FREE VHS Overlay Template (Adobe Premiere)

Hi everyone, my name is Ishvin Bryan, and in today's video, I'm going to be showing you how to use my free VHS look template right here. All it takes is a drag and drop into Adobe Premiere Pro and use my template as an overlay. Instead of having to take the time to learn how to make this effect,
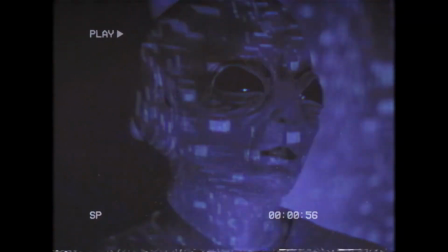[0:14]
I'm giving it to you as a freebie with things that I've accumulated from the internet for free, and I just built this VHS look. Hopefully you enjoy. All you're gonna have to do is go to the link below, download my template.
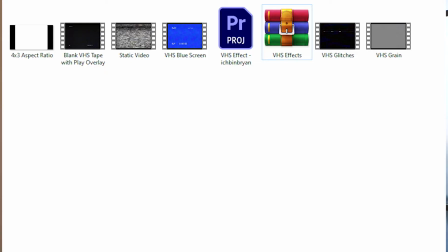[0:25]
You'll get a project file and a bunch of different assets that will connect to that file. Good luck.
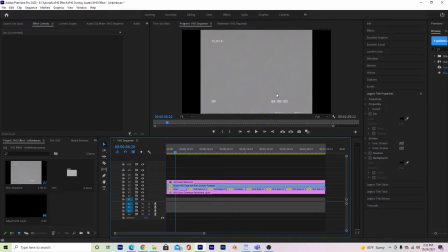[0:39]
So once you open up your template that I provided in the link below, you'll see that everything has been assembled for you in the timeline, which makes it super easy just to grab a clip, like say this one for instance. I'm gonna drag and drop it in here and just throw it underneath the footage.
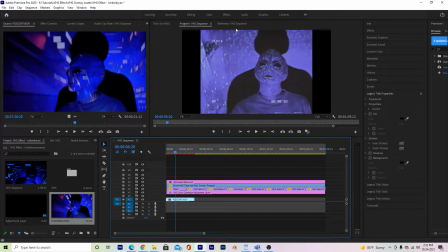[0:57]
You can start at the beginning if you want, but you can see it just applies the VHS effect. And that's how easy this template is to use. All you gotta do is drag and drop. So then once you pre-render it and hit play, you'll see it's being used.
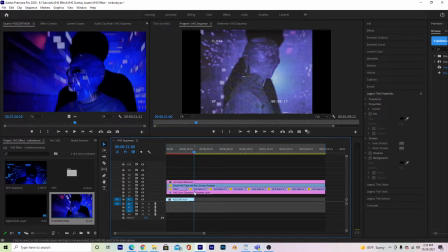[1:14]
Pretty sweet. So that's how easy it is to use this effect. But now I'm gonna kinda go into a deeper dive of what each of these layers does and how you can manipulate them. So this 4:3 aspect ratio, if you turn it, I'm gonna turn it off real quick.
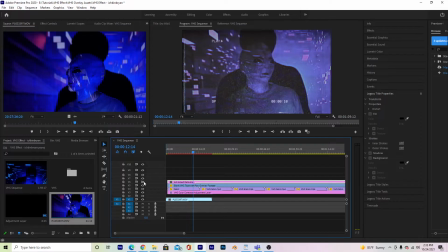[1:28]
You can see if you wanted to keep your VHS effect 1920x1080, you could totally do that. This is what it looks like. But if you really want to keep that, authentic VHS look, you wanna change that aspect ratio right here. And then we have our blank VHS tape and play overlay footage.
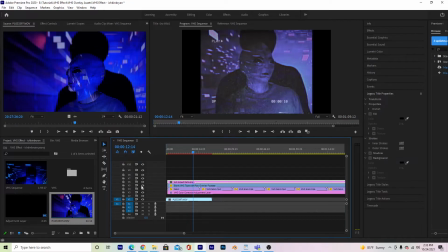[1:46]
You can see I can turn that on and off, and that adds this kind of look with the play button and all these other numbers here. Grain just adds a little more grain. It's hard to really see, but it just makes your footage more grainy like authentic VHS footage would be.
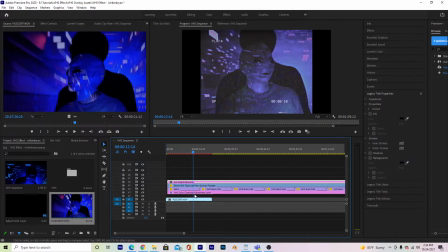[2:02]
And then I've done this pre-color correction on this adjustment layer here, so I can turn that on and off. You can see what my footage originally looked like. It looked like this. And then once I add the color correction on it, it looks more VHS-like, where you have some kind of like reds and different colors bleeding out of your footage.
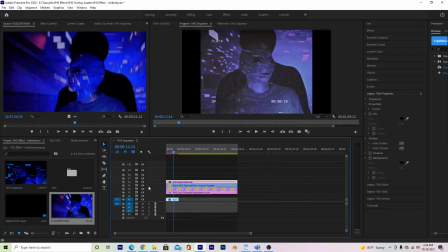[2:20]
And just like that, all you have to do is place your footage underneath, set your in and out points if you want, and render this.
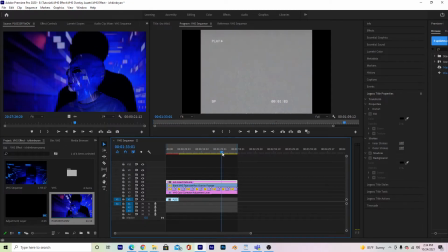[2:28]
And again, this is what it looks like if you don't have footage under it. Which is pretty sweet.
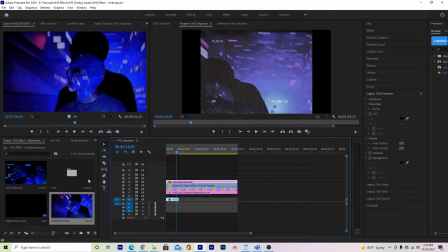[2:33]
Say I wanted to add some effects or anything, if I go into my VHS folder that's here, you can see I've added different things like this blue screen intro that I found on the internet. You got static video here if you want to make it look like it's having difficulty or you're rewinding or anything.
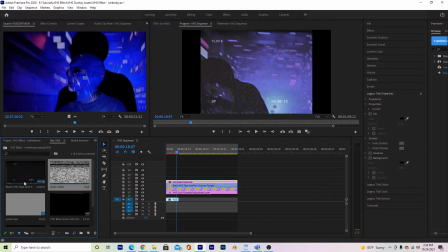[2:53]
And then you have your blank VHS tape that I already have provided on there. So say you wanted to make like a cool transition, I can just take the static video, grab like a piece of it,
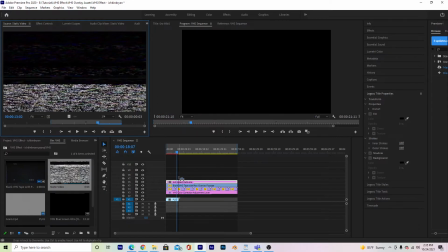[3:06]
and drop it onto our timeline here.
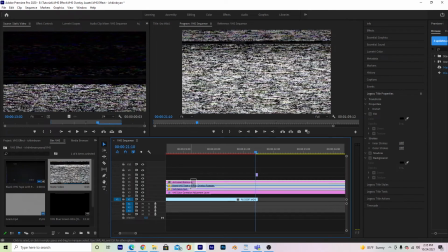[3:11]
I would put it underneath all of the footage, so I'll probably drop it right here.
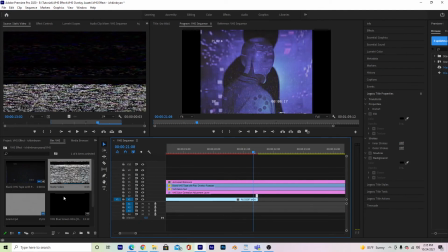[3:17]
This is how I do little transitions sometimes, so I throw it in between two clips. So let me just throw in another video.
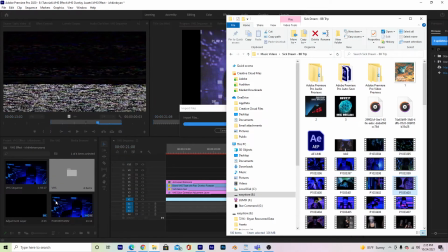[3:25]
Let's do like a close-up head here. I'm just gonna take a chunk of this.
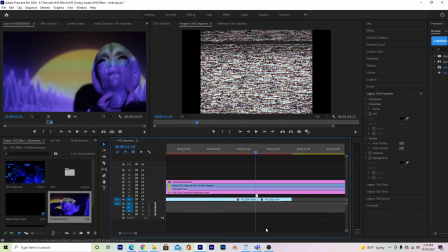[3:31]
This is from a music video I made for a song that I made as well, but here we go.
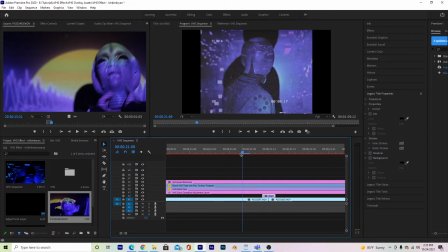[3:37]
So now I can just put the static in between, and if I play this back, it's like a cool transition. See how it kind of just like glitches like that. What you can do, you can play around with it too.
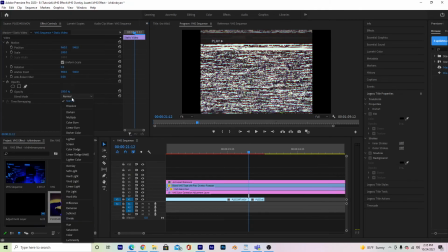[3:49]
If you click on the footage, hit effects controls, go down to blend mode and change that to overlay or screen. You can play around with all these different ones here. I usually use screen. So it keeps some of the footage still intact underneath the transition there.